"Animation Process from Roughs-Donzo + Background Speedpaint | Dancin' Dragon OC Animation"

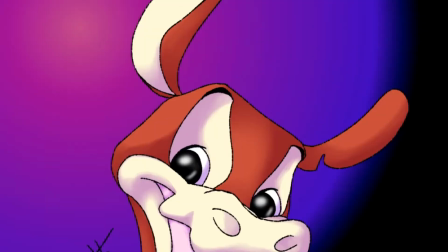0:00 Heyo everybody, my name is Kayz and welcome to my channel.
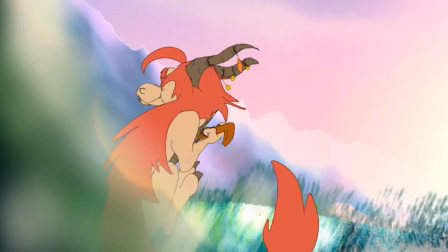0:03 Last week I uploaded an animation of my two dragoon characters, Asher and Sahara, the sand dragons.
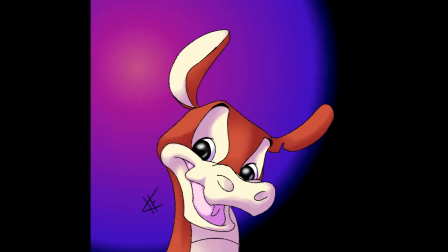0:10 I made the animation for a Multi Animator Project, and today I'm going to go through the animation step by step to show you guys the process
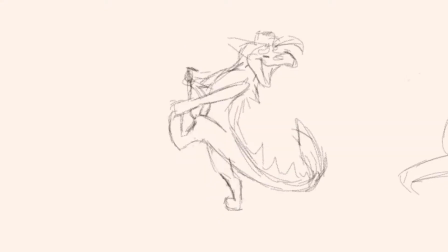0:17 I took while making it from rough animation to the final product,
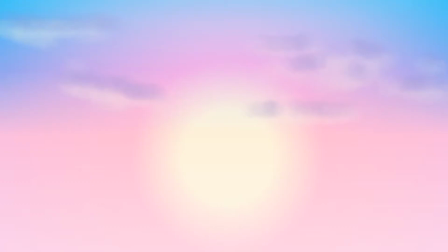0:22 as well as a speed paint for the background I used in this animation. So let's get straight into it.
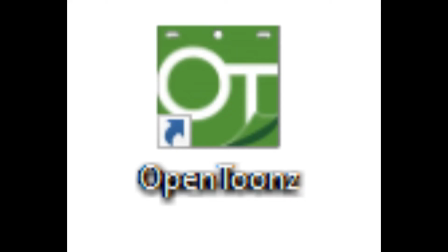0:31 So first of all, for this animation, I used a free animation software called Opentoonz, and for the background,
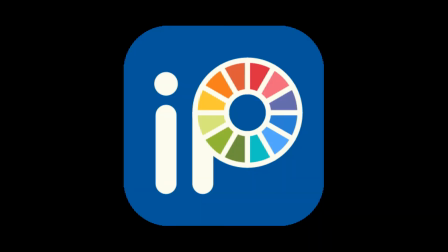0:37 which you will see later, I used Ibis Paint X and imported the rendered images into Opentoonz.
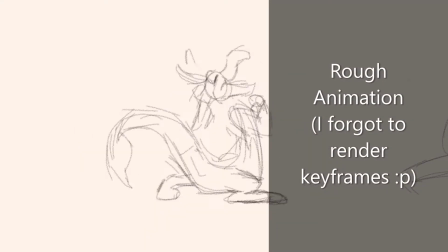0:43 I wanted to try to improve on my confidence with animation skills and use this Multi Animator Project as a way to train myself to animate quicker. I made this animation in around a week when you take out the days that I didn't work on this because blah, blah, blah, blah.
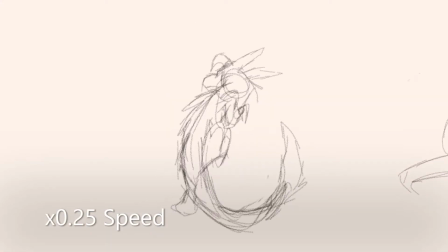0:57 But anyway, since I had a short time to make this and vector outlines take me way too long to do, I wanted to clean up my rough animation with detailed raster lines. Lately I haven't been doing this with my animation since I find making clean outlines on my computer
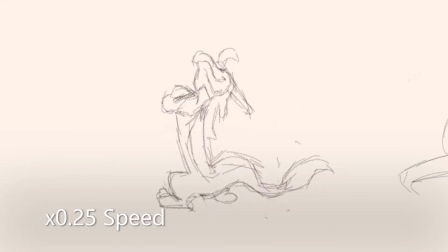1:15 drawing tablet hard without being able to alter it with vectors.
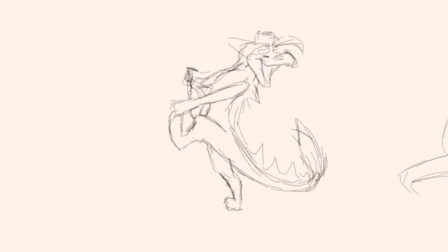1:19 So I feel like this animation was a good opportunity to practice raster lines, which are faster for me to do and don't slow down my computer. I also didn't want to be a perfectionist when working on this animation because if I worried about every detail being perfect, this would have taken a lot longer to make.
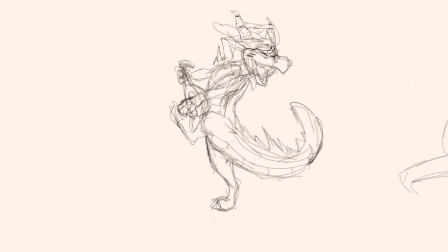1:35 So instead I focused more on making the movements look good and gave it a slightly sketchy look with the pencil texture,
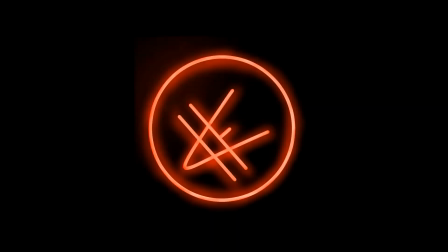1:42 but made sure it wasn't as horrendous as my old YouTube intros, chicken scratch. I try to use longer and cleaner strokes with this one, and in some spots I think it looks really nice,
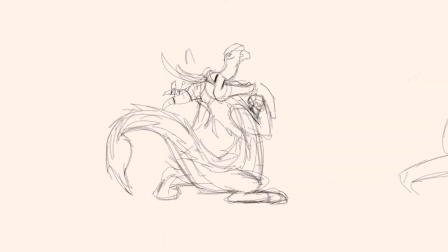1:52 but in other spots you could see some chicken scratch because I'm still not the best at doing these kind of outlines on my computer.
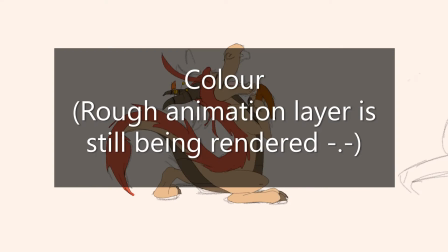2:00 I also didn't try to be perfect with the coloring either, for pretty much the same reasons I just stated.
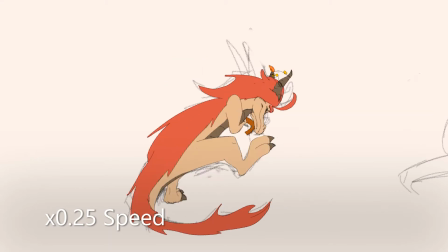2:05 I used the fill bucket tool to color Asher and fixed up the spots where the bucket couldn't reach with the paintbrush tool.
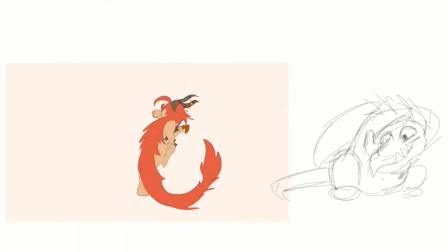2:11 After the coloring, I went ahead and added keyframes to Asher to make him move across the screen as he dances, as well as to make the camera zoom out and pan.
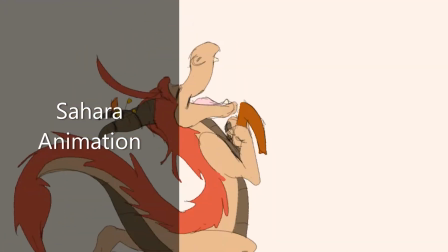2:20 After this, I added in Sahara, since she wasn't the focus of the scene and she also wasn't going to be on camera that much.
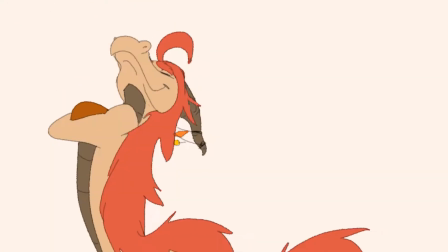2:26 She's pretty much just a still drawing that blinks.
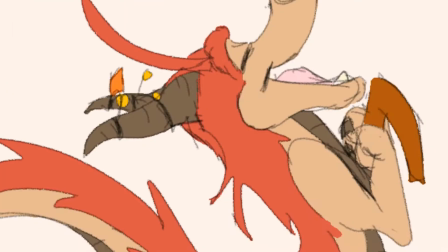2:29 Later on in the animation, you'll see that I pretty much just copied and pasted this, but zoomed in to wrap up the scene.
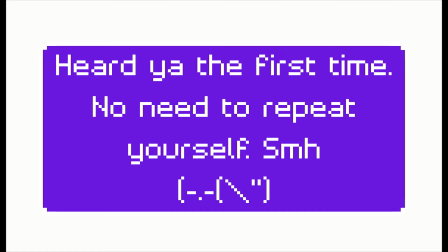2:36 But now it's onto the background. I wanted to have it be a sunset initially with a pinkish hue, but I couldn't get it to look right.
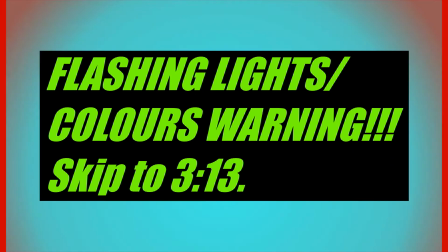2:44 Probably because I didn't look up a reference, but eh. I wanted the pinkish hue to give this feeling of romance,
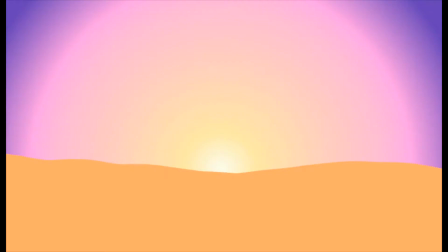2:51 and basically in this animation, Asher is performing a song and dance for Sahara as a show of love.
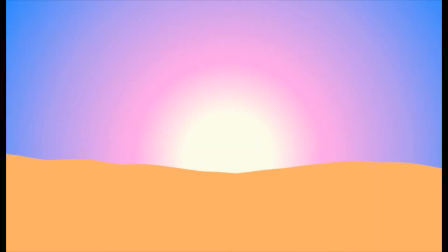2:57 I was originally going to have some orange in the background too, because sunset,
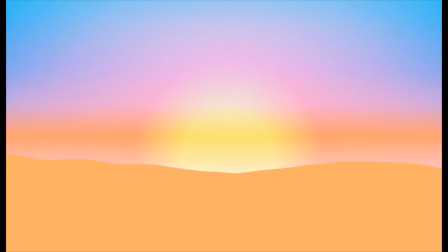3:01 but then I realized this was better without it since the color schemes of Asher and Sahara contain mostly warm colors and red,
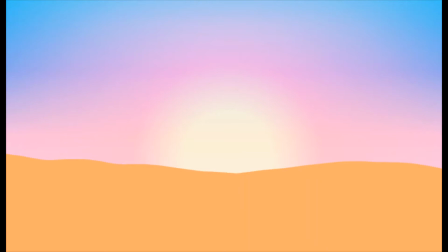3:09 so it would make them stand out more if the cooler colors were used instead of like warm oranges and yellows. And on top of that, I find it hard, I thought it was kind of hard trying to get the orange to gradient into pink and
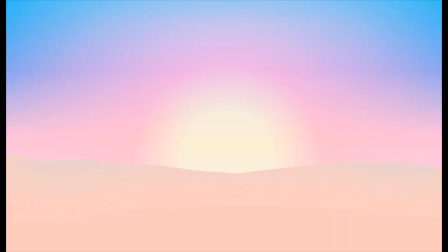3:22 blue properly and make it look good and realistic and natural. So I just went ahead with the pink and blues and got rid of the oranges.
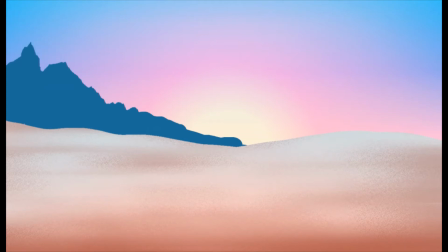3:30 I continued this cool color scheme for the background using colder hues, blues, greens, and with the pinks and browns also being given some cool stuffs. With all the cool colors in the backgrounds, it really made it feel like a cold, dewy morning,
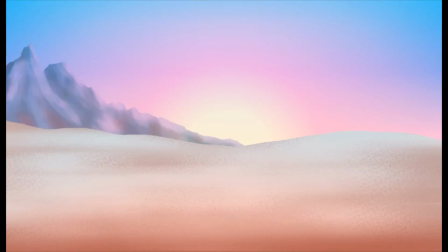3:43 and so I decided it would now be sunrise in this animation instead of sunset. Maybe Asher just woke up Sahara for a surprise? Something like that, I don't know. I was really happy with how this background turned out texture-wise,
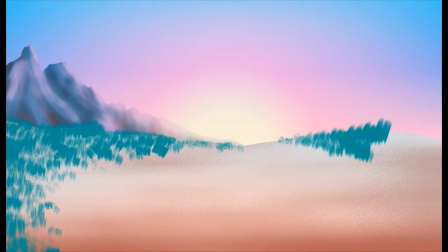3:55 and I feel like normally I have troubles trying to get the right feel for my background style and texture-wise,
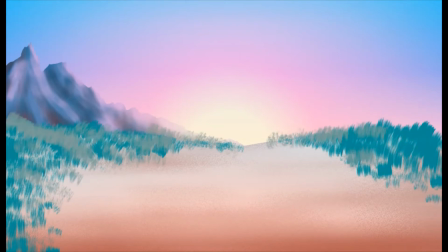4:02 and trying to get it to match with my cartoon style.